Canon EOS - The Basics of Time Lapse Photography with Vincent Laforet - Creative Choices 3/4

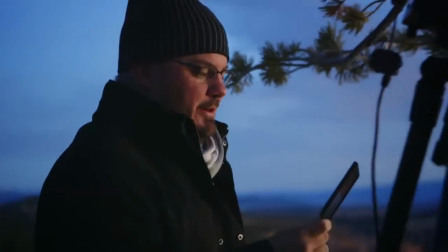This blocks the amount of light that actually reaches the sensor and allows you to shoot at much longer shutter speeds.
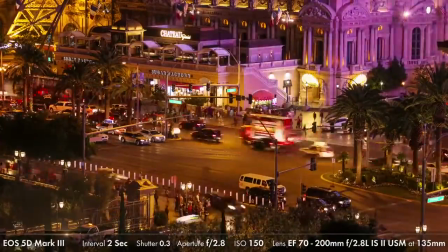This will allow you to have a nice motion blur with people walking by or even to actually, during really long exposures, completely blur them out, which is a really nice effect.
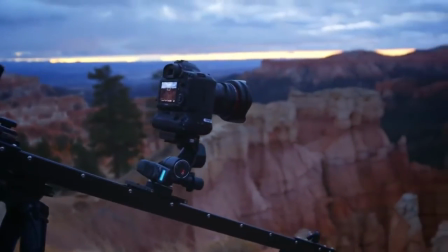One of the most effective tools we have at our disposal is a slider.
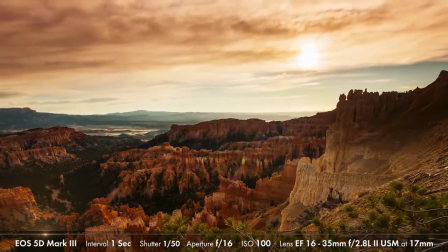It's actually a long rail that allows you to push the camera towards the subject, move it closer, or to pull back, to actually go further away from your subject.
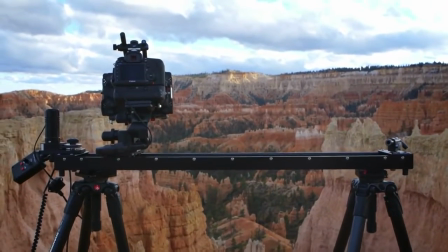The other way to move the camera, there's actually an unlimited way of doing it, is what we call a dolly move, or a slide left or a slide right.
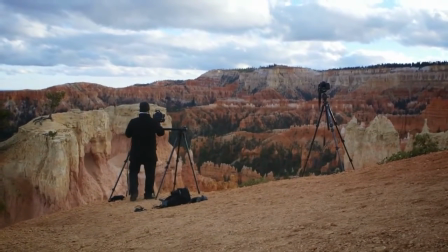It simply goes from left to right or, adversely, right to left.
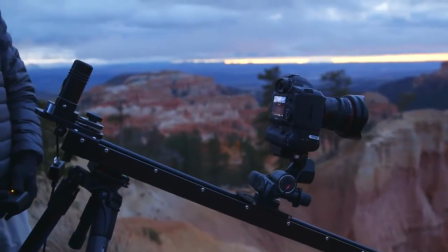With these techniques, you're going to find that your time-lapse really come to life relative to stationary cameras. Alright, so now you have a really solid foundation on how to make an exciting time-lapse. We'll discuss the post-workflow in the next episode.
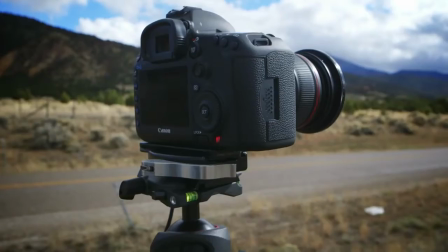Let's recap some of the key creative possibilities you can utilize when shooting time-lapse photography.
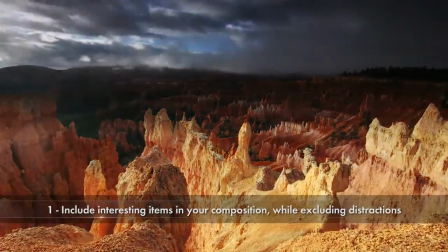First, include things that are visually interesting within your frame, while excluding distractions.
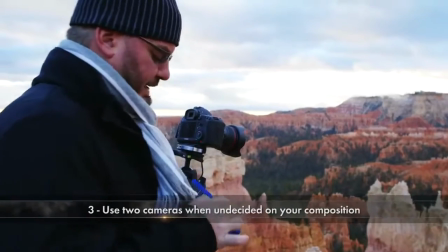Second, try to avoid dead space in the foreground. Third, use two cameras if possible when you are undecided on your composition.
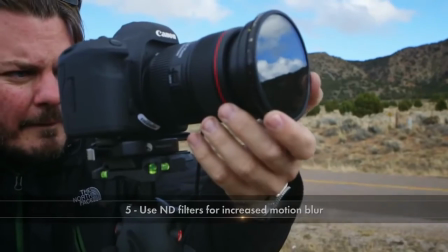Fourth, it is always better to overshoot and speed things up in post. Fifth, use ND filters to increase motion blur, which helps avoid stuttery time lapses.
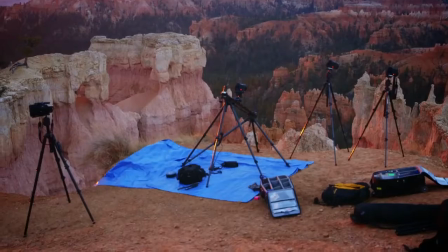Sixth, create movement with tools like sliders to bring time lapses to life. Thanks for watching, and once again, this is Vincent LaFerre.